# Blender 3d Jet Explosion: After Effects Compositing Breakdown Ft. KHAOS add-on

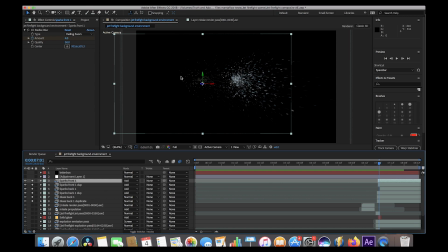11:51 So as you can see here I've actually duplicated different particle debris fields that we rendered out and then just added them wherever I thought was necessary. And of course, I could just overlay them exactly where they were inside of the 3D scene as they were rendered. And that would probably work too. But sometimes it's nice to just duplicate the debris fields since you already have it, you've already rendered it out.
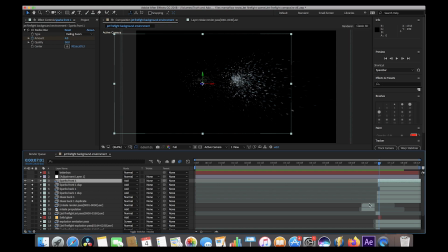12:11 And then you can just place it wherever you want it, maybe retime it a little bit so that it doesn't look exactly the same as the previous one. And then yeah, you have a lot more debris to play around with and you can get a much more, you know, violent looking explosion.
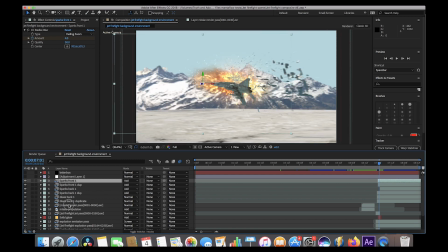12:21 So I'll go ahead and go through it layer by layer here just for the sake of this example The first thing that we added here was our glass particles as you can see here It's just kind of blending into our explosion right now and under the effects panel I've added some radial blur
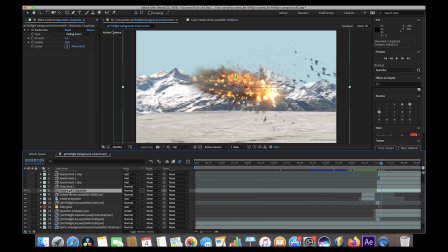12:34 to it to give a little bit more explosiveness to this layer The next layer is just a duplicate of the same glass layer So I'll go ahead and turn this one on as well and as you can see here It's making it a little bit more dense and sometimes if your debris isn't
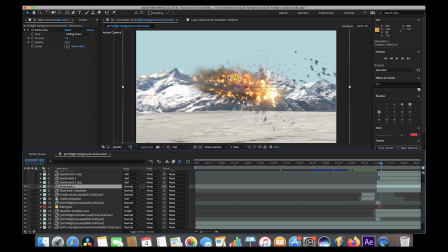12:45 showing up that well You can just duplicate it once and it's gonna be a lot more prevalent in your scene and then you can also play with the opacity of each layer as well in case you want to dial it back a little bit. Then we have our next few layers here, our sparks layers. Go ahead and turn this one on. I labeled this one sparks back because I wanted to add some sparks to the right of the explosion here.
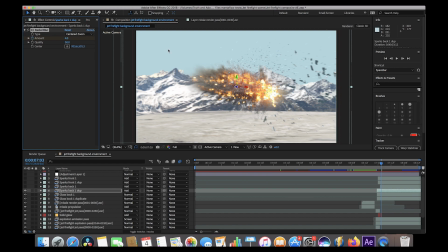13:04 And again, we've added some radial blur to it to kind of blend everything together. And we've also, it's important to note that we've rendered out these particle debris fields from blender with motion blur. And it's actually important when you're using these sparks debris fields inside of chaos to render with motion blur because that motion blur that
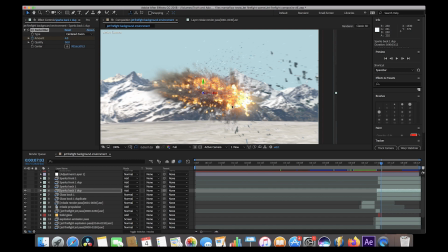13:19 you render out through blender tends to be a little bit better for different debris fields so a lot of the time I'll render out those debris fields with a little bit of motion blur already which is what I did here and then I'll just enhance it with a little radial blur or directional blur inside of the compositor and yeah our last three layers are just more sparks debris fields that we added this one here is just a duplicate of the last one
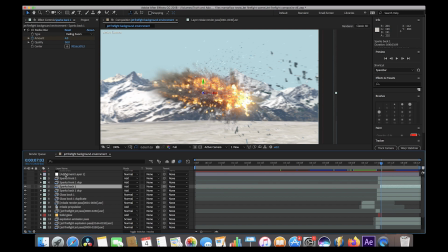13:38 as you can see it's just enhancing what's already there and then we have some sparks that we added to the front here as you can see here and then a duplicate of that to bring it out into the scene a little bit more we've also added radial blur to these as well in
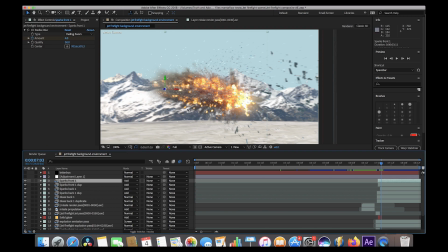13:52 some cases key framing the amount depending on where the sparks are in the scene at the moment and yeah finally we added an adjustment layer with some lumetri
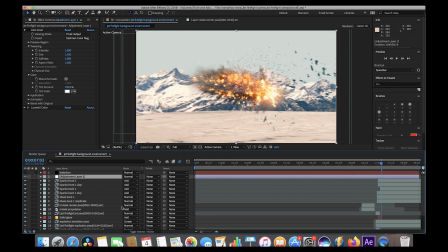13:59 color here to kind of give a little bit of color correction cinematic look to it and then a letterbox for that widescreen look and yeah
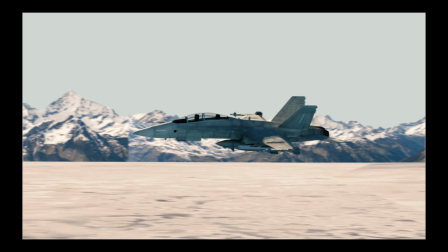14:06 this was our final composite with glow and all those different particle systems added to it i was pretty happy with the result obviously it's not perfect but it was definitely fun to create and a learning process for me as well.
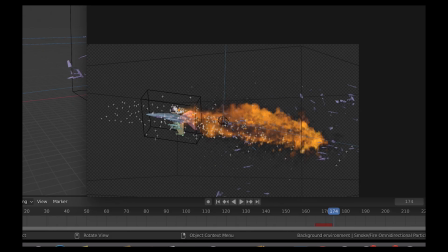14:16 I'm definitely going to make some similar projects soon, so stay tuned for those if you're interested. As always, feel free to leave any comments if you have any questions or suggestions in the comment section below.
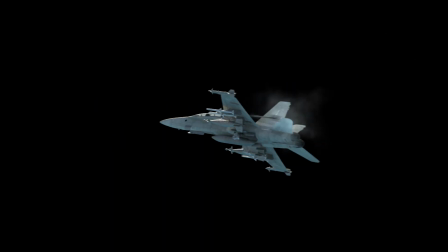14:25 I'll see you guys next time.